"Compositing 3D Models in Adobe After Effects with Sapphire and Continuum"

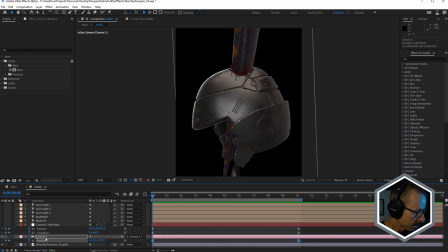So if I press U to reveal the keyframes, the camera is animated on the Z axis and the orbit null is animated on the X and Y and also Y rotation for the orbit.
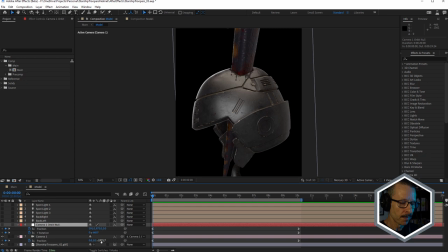So the Z axis animation is giving us the dolly. In this case, we're pulling out, so we're dollying out. And the position is just, there's just a couple of position keyframes in there for X and Y, just to make sure it stays in the center. And the Y rotation is doing the orbiting.
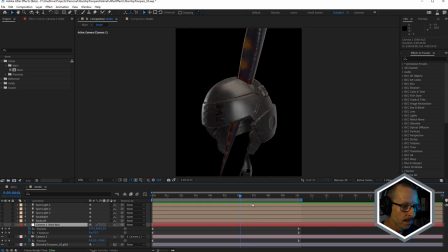So we're starting basically on the side, we're pulling back, and we end up in this sort of hero pose.
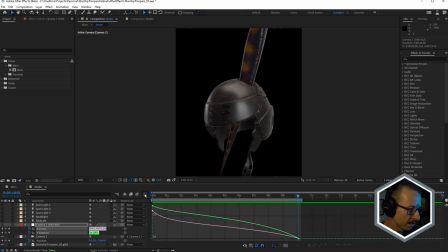And if you have a look at the value graph, you can see we're just easing into a nice stop there.
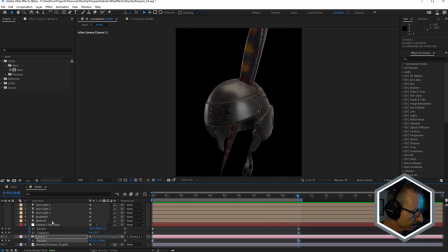Same here, if we have a look at the camera's Z position, again, we're just easing in. Okay, so that's the camera. Let's take a look at the lights.
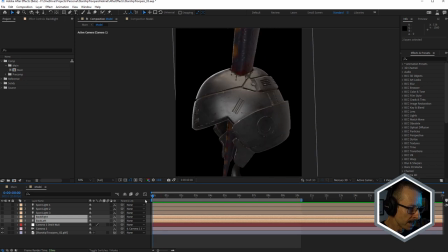Now, as we saw before, at the very beginning, we're starting in darkness or semi-silhouette. And to do that, I've used a couple of parallel lights. Let's go to two views.
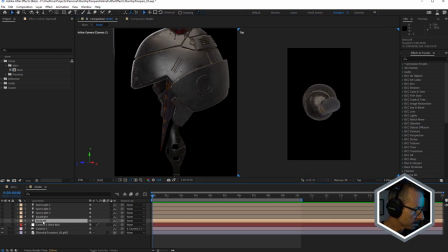And we've got a top view here. So I'll just turn on back left. And watch what happens to the illumination when I do that.
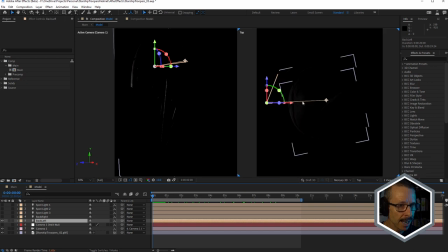Okay, so now we're using After Effects lights. So this is a parallel light. And you can see the point of interest is pretty much in the middle of the model. And just press U to reveal the keyframes. We've got a couple of keyframes there.
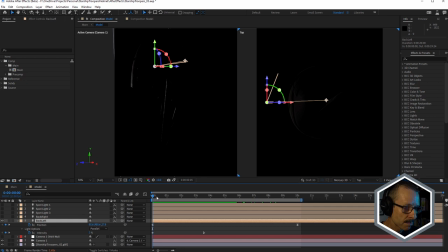We've got a couple of keyframes for position. So as the camera does its thing, the light is also moving. So what's happening here is I'm also animating the intensity of the light. So it's pretty much in darkness at the start. Later on, we'll look at the flares that I've used. And the idea is that the flares are the sun, and it's starting not so bright at the start, and then it gets brighter. So I wanted to match the lighting, the After Effects lighting, with the brightness of the flares.
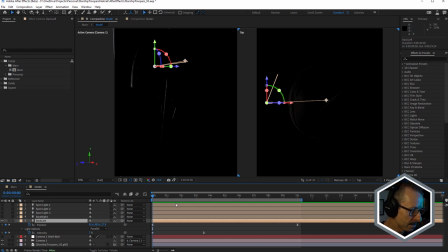So it starts in darkness, and as the camera pulls back, the intensity increases. But notice how you can see here, this edge here, notice how it doesn't really increase. We're not actually starting to illuminate more of the front of the model.
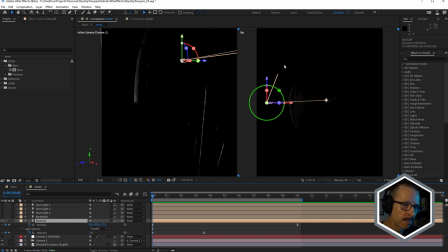That's because I'm actually animating the light's position back behind the model just to keep that illuminated area about the same size. It gets a little wider as the model rotates or as the camera orbits around.
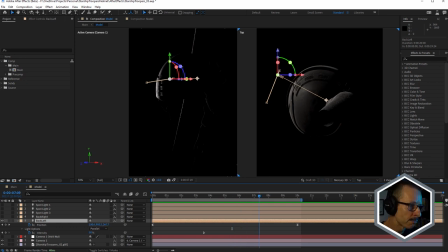But it's not like the light is, you know, right in the front here and revealing a lot of the model, the front of the model. I still wanted to keep these lights just, you know, as rim lights.
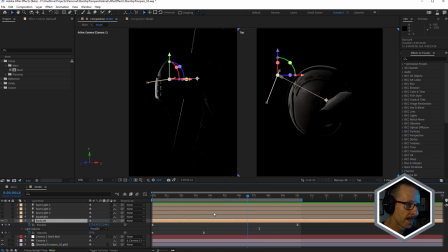So just adjusting the position so that it suits the position of the camera. It's nice. We get that little ping off the bug's leg as well. Like that, really nice.
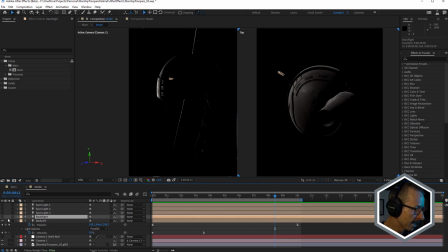Now I also needed to illuminate the right-hand side, so I used another parallel light, and you can see this is actually a little more illumination because this is the side where the light source is. So this one actually is animating as well, but this one is actually animating forward and around to the front,
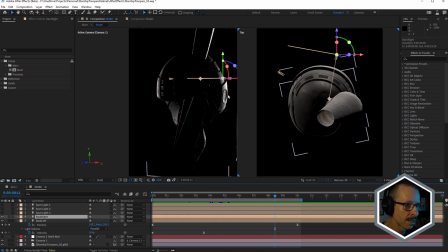so it's revealing more of the side because there's also this nice detail here as well. Looks really nice. So as the camera pulls back, that light, you can see it's moving around
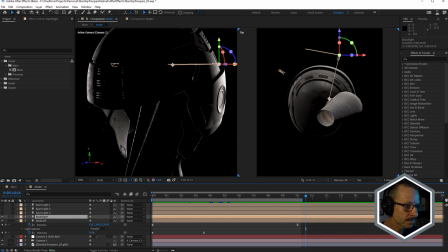and just revealing a little bit more. We get this lovely fall off here. And if I just press U, you can see we're also animating the intensity.
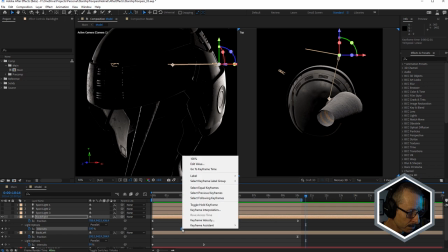One thing I didn't do here was ease the intensity in, so I probably should just use my keyframe assistant and ease into that.
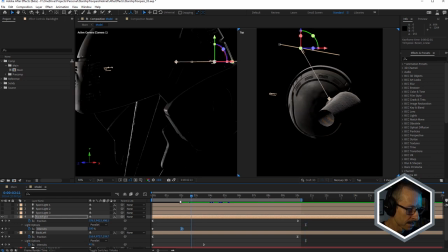Okay, that's looking really nice. Now, speaking of fall off,
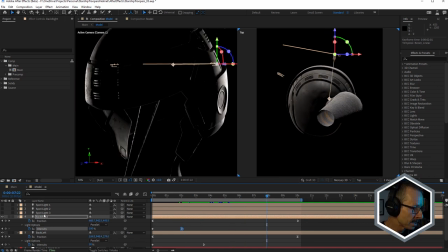I was going to use parallel lights for everything because I really like the way parallel lights work. But in this current version, this current build of the After Effects beta, parallel lights fall off isn't working. And I wanted to use fall off as well, but I couldn't use it with parallel lights.
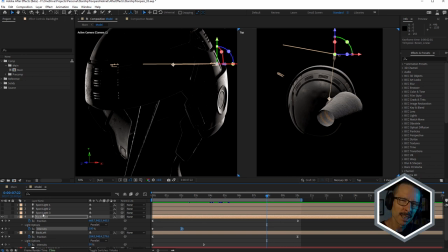So it didn't really matter for the backlights, but it did matter for the spotlights. And these are being used to illuminate the front of the model so that we can see what it is when it pulls back into position,
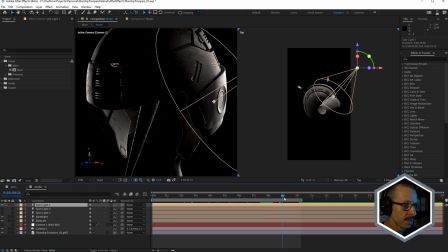or when the camera pulls back into position. You can see there's one on the right-hand side there.
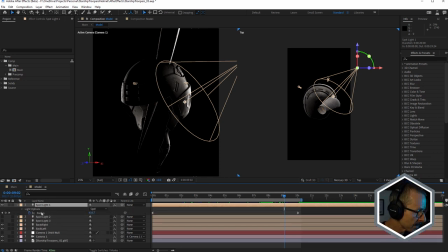And just press U. You can see that's a spotlight, and I'm animating the radius. So in this case, I'm not animating the intensity because I tried it with parallel light animating intensity and I wasn't able to get the nice sort of fall off effect because fall off wasn't working. So that's why I chose to use a spotlight in this case. And in the end, the results looks nice anyway, so it didn't really matter.
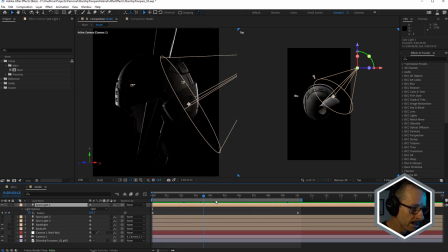But if you're wondering why fall off's not working with parallel lights currently, that's why, because it's a known bug. So that's really nice. You can see how that's starting to illuminate that and we're getting this fall off into darkness.
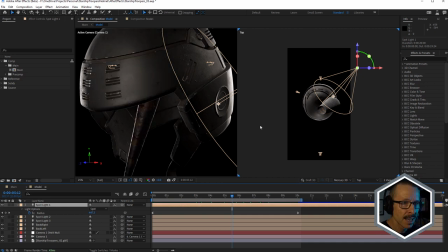So that's that one on that side. We've got one on the other side. This is more towards the front.
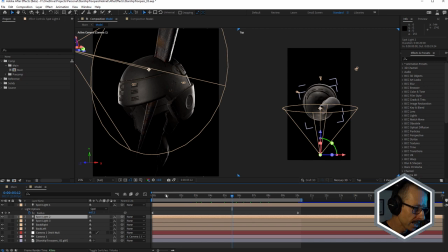So, you know, illuminating this area here. Turn that on and off like that. And we've got one more. And this one is just illuminating down this here, this chin strap and the, you know, the sharp part of the bug's leg.
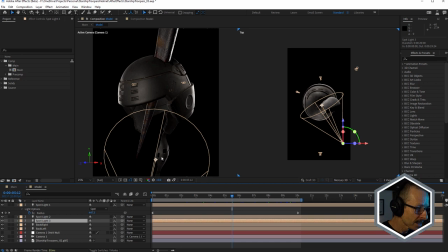The pointy bit. The dangerous bit. So it's just illuminating that a little bit, because otherwise that was in too much darkness. But as you can see, I haven't over-illuminated the model. It's a trap to fall in when you start modeling and, you know, lighting your models, to want to over-illuminate the thing just to show off what you've modeled.
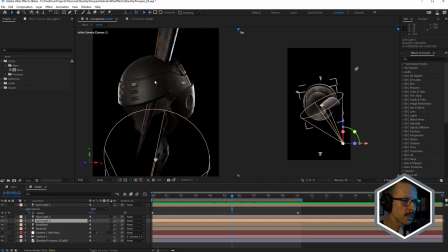It's, what's more important is using the lighting to tell a story. And if I'd have just blown this out with lights, there's no way it would have had the moodiness that I'd intended it to have. So I'm using the lighting to tell the story.
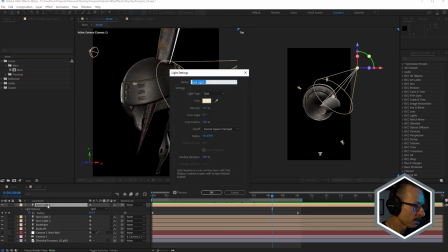And notice also, just finally, if I just double click on that light, you can see it's a slightly warm light. And a slightly warm light there.
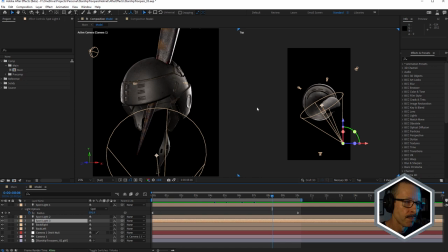And the same for there, because the final look is going to be really warm. So I thought I could start adding a little bit of warmth by making those lights warm. And the backlights as well. All right, so that's the lighting in the camera. Now let's take a look at the flares. So I'm just going to turn off this proxy.
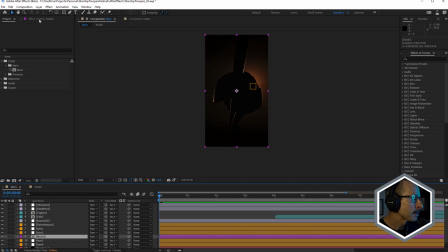And what I'll also do with this model layer selected is just come up to the effect control panel and just turn off BCC plus film stocks. Okay, talk about the grade in a moment. So let's talk about the flares. The first are these two down here, 10 and 11. This is flare 3 and 4.
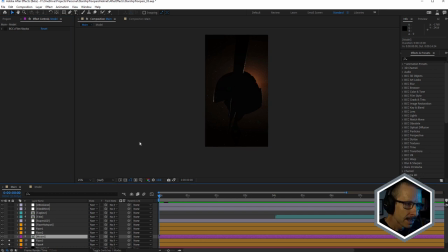And
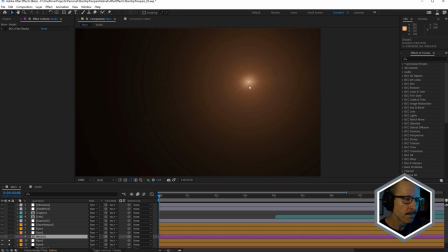just very simple flares. These are sapphire lens flare. And we'll go to number 4 first.
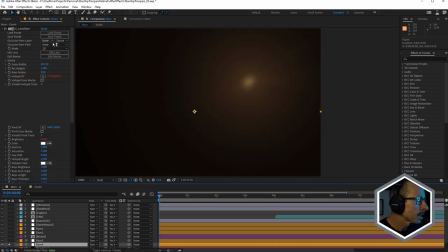And I'm just going to click to edit lens. Now, what I've done with the flares is I've split them across multiple After Effects layers. The main reason I've done that is because I wanted to have a couple of the elements in front of the model and other elements behind.
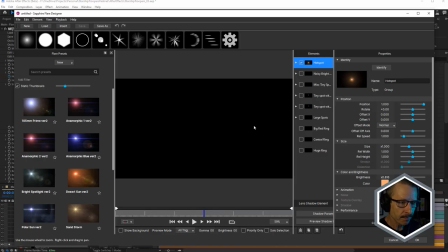And the first one here, you can see, really only has the hotspot turned on. So what I've done is I've chosen a preset. I think it might have been Desert Sun. And I've just turned off the elements that I didn't need.
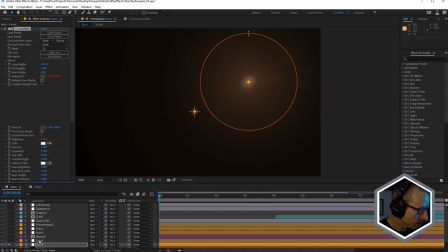So that was that first one. And then for the second one, on top of that, I've done the same thing.
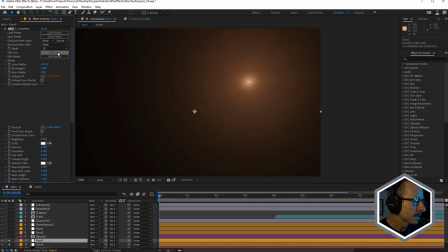If we just edit lens again, same thing.